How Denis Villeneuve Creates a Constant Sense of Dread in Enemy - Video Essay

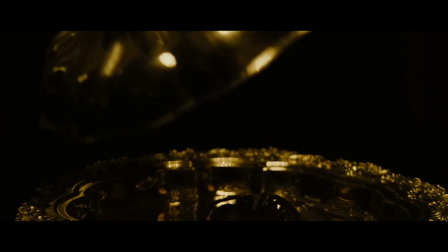[0:00]
Creating a constant sense of dread is a difficult thing to do in cinema. Dread is a somewhat more abstract feeling than fear or even suspense.
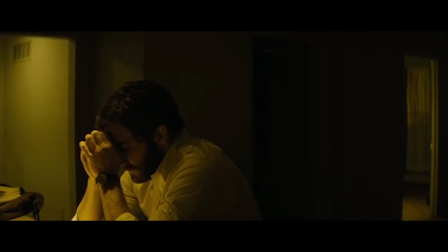[0:08]
It's that intangible, anxious feeling that a film can give you just by inhabiting its world. It makes you uncomfortable in your skin and keeps you on edge even when nothing unnerving is happening.
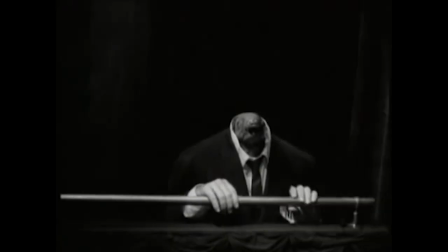[0:18]
Moments of dread aren't uncommon, but creating a constant sense of dread that envelops an entire film is a thing few directors have accomplished successfully. David Lynch is a master of it. Darren Aronofsky accomplished it beautifully in his first feature, Pi, and his latest film, Mother.
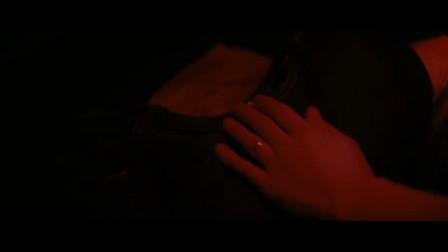[0:32]
And for my money, Denis Villeneuve crafted and sustained an all-encompassing sense of dread for the duration of his film, Enemy.
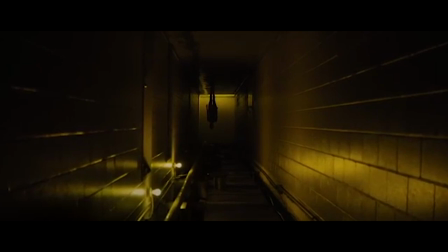[0:38]
I'll be breaking down the elements that I think contribute to this constant sense of dread. First, I want to direct your attention to the framing.
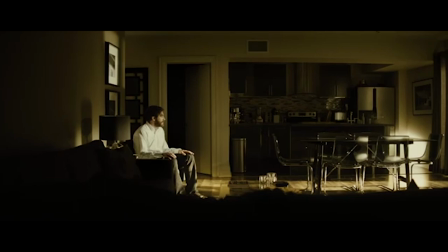[0:44]
This film is beautifully shot, but it is also intentionally off. Enemy often doesn't follow typical framing that you would see in a conventional film.
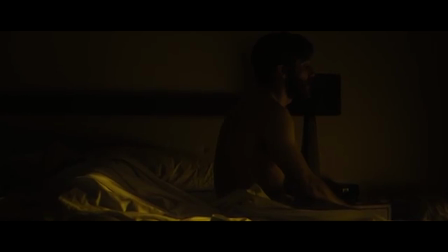[0:52]
Instead, the film uses framing and camera movements that audiences aren't accustomed to seeing. This can give a subconscious feeling that something is wrong.
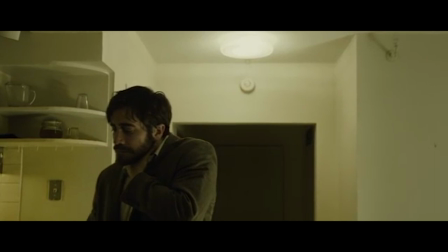[0:59]
It can make audiences uncomfortable because they aren't seeing what they're used to.
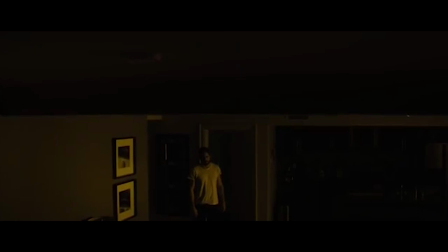[1:03]
Shots are often left with a lot of headroom above characters, empty space that diminishes their size and adds mystery to portions of the frame.
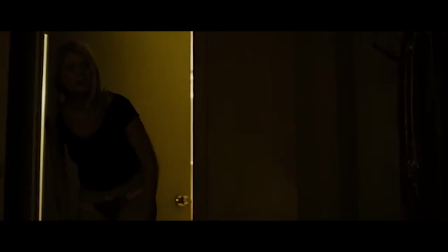[1:11]
This distinct framing is used in a similar way to Mr. Robot. By now you've undoubtedly noticed a commonality in all of the images.
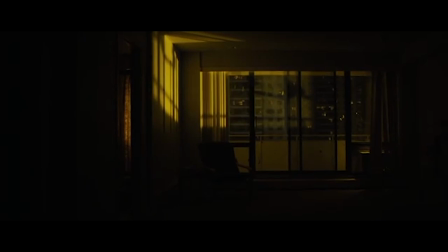[1:18]
Color. If there's one color that comes to mind when you think of Enemy, it's yellow. The entire film is washed in a sickly yellow.
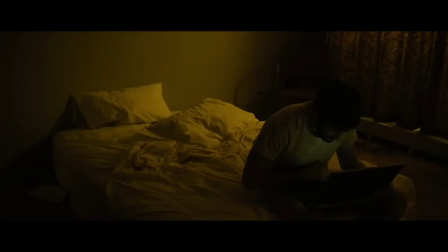[1:25]
If you look into color theory, just a few of the negative connotations for yellow are jealousy,
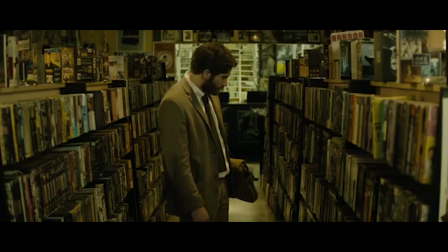[1:30]
deceit, illness, and danger, all very appropriate for the subject matter of the film.
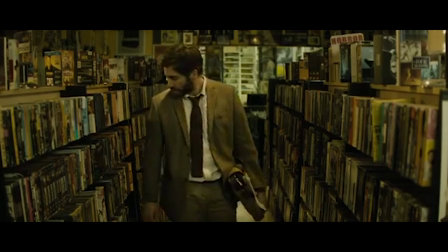[1:35]
The whole world of Enemy being coated in yellow not only creates a unified look for the film which enhances its dreamlike nature,
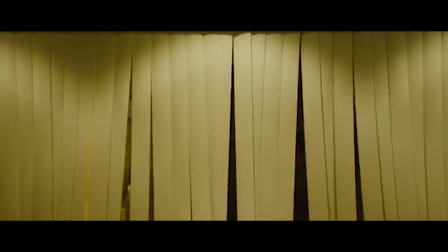[1:42]
but also takes away any sense of safety and replaces it with constant threat of danger. Other than yellow and the occasional yellow-washed green, the primary colors in this film are black, gray, and dirty brown.
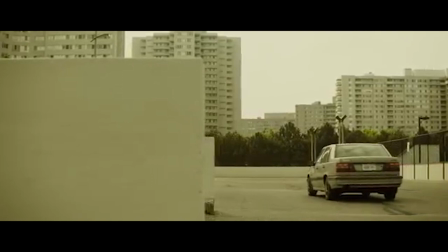[1:54]
This lack of color is very strongly reinforced by the next component I want to talk about, the architecture.
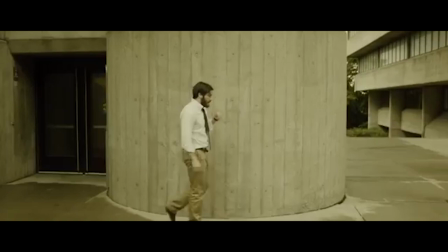[2:01]
Enemy was shot primarily in Toronto, with the city being a key part of the film.
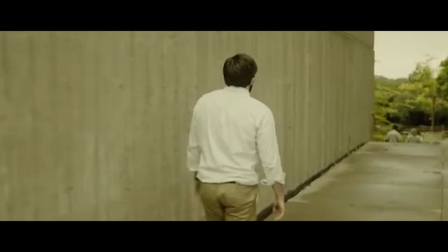[2:05]
The world that Enemy creates is one of sprawling cement and towering structures of concrete.
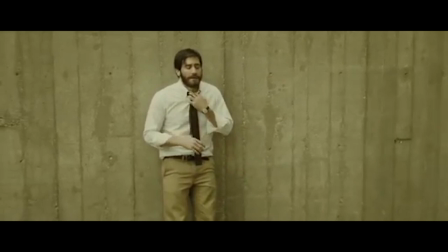[2:11]
The brutalist architecture and crushing nature of the constant gray stone feels both trapping and alienating.
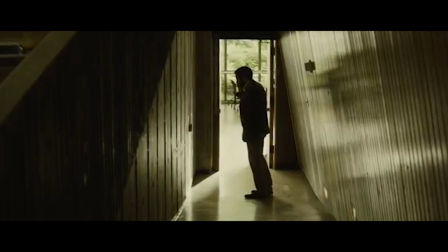[2:17]
It stops our characters from melding with the world and yet keeps them trapped just on the surface, living in that dreadful space.
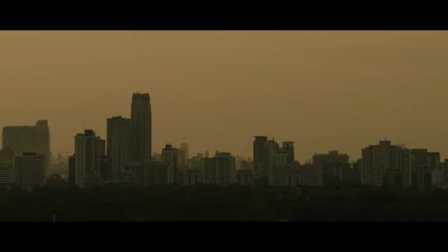[2:24]
The design of the city and the way it is presented compound any danger or intrigue that may be present. Next I want to talk about the establishing shots, the skylines, the landscape shots. I just talked about how the architecture of the city itself adds to the sense of dread.
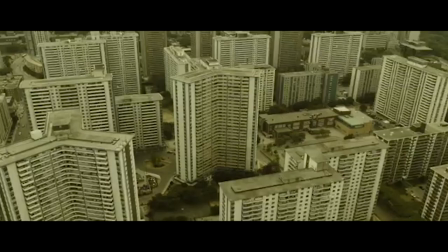[2:38]
Now I want to talk more specifically about the way the city is shot, particularly in these shots.
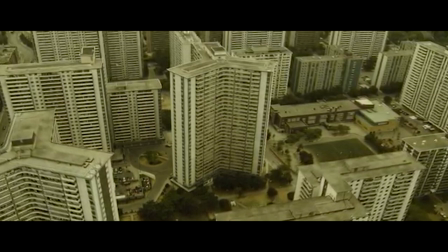[2:43]
These shots are macro. They pull away from the characters, almost offering a break from the nightmare, except this film doesn't waste a shot.
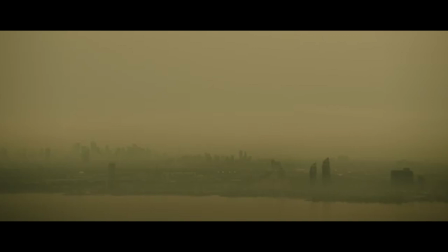[2:51]
Even these macro high shots are made unnerving by the smog that chokes the city in its bleakness or by the unexpected camera movement that accompanies them.
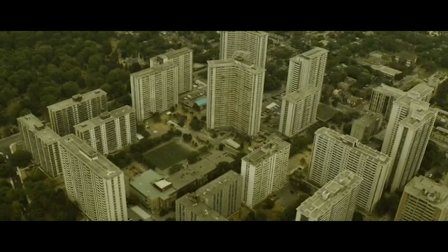[2:59]
These shots are the closest thing the film offers to a reprieve. These shots begin to feel like a safe space until this happens.
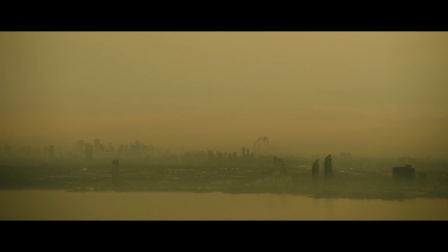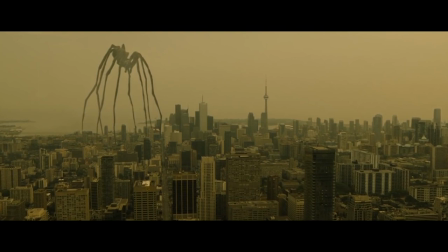[3:17]
The film lulls you into a false sense of shallow security with these shots so that this image hits you harder when your guard is down even ever so slightly.
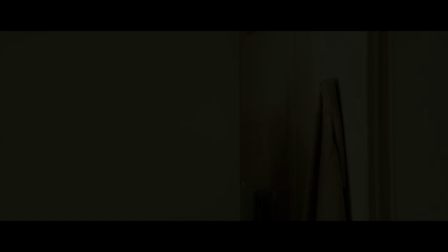[3:25]
Now we get to the music and sound design.
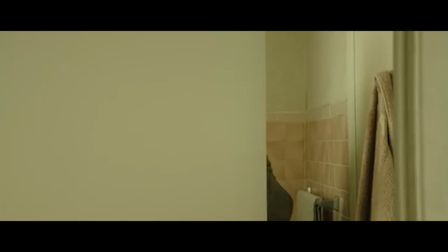[3:28]
The score for Enemy is creepy and ambient but also mixes in more traditional instrumentation in places which serves to make the
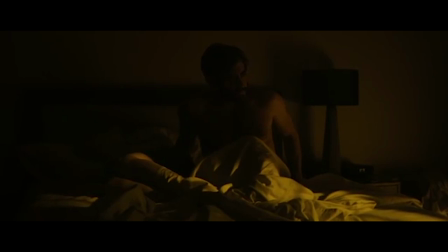[3:34]
ambient elements of the score feel more distant and unnerving and the traditional instrumentation that is there has an off quality to it. The music also incorporates sounds often used to conjure up images of spiders in the listener's mind which of course correlates to of the film's central symbols.
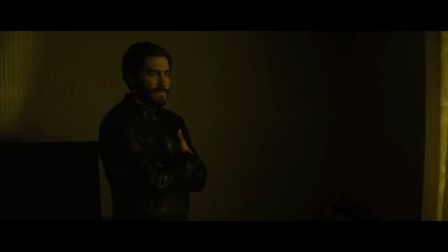[3:49]
The sound design of the film has a cacophonous effect. The atmosphere is dark and consuming, even overpowering what it wants to be.
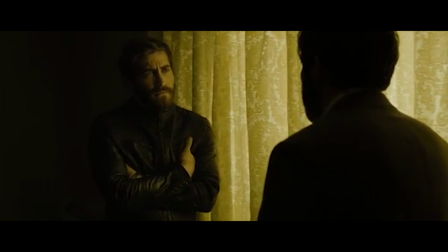[3:57]
There's hardly ever a quiet moment.
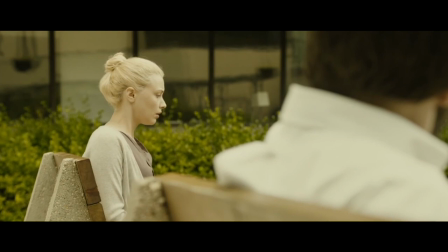[3:59]
An outdoor conversation between two characters is pervaded by loud wind and shaking tree branches, not allowing silence to creep in between their words.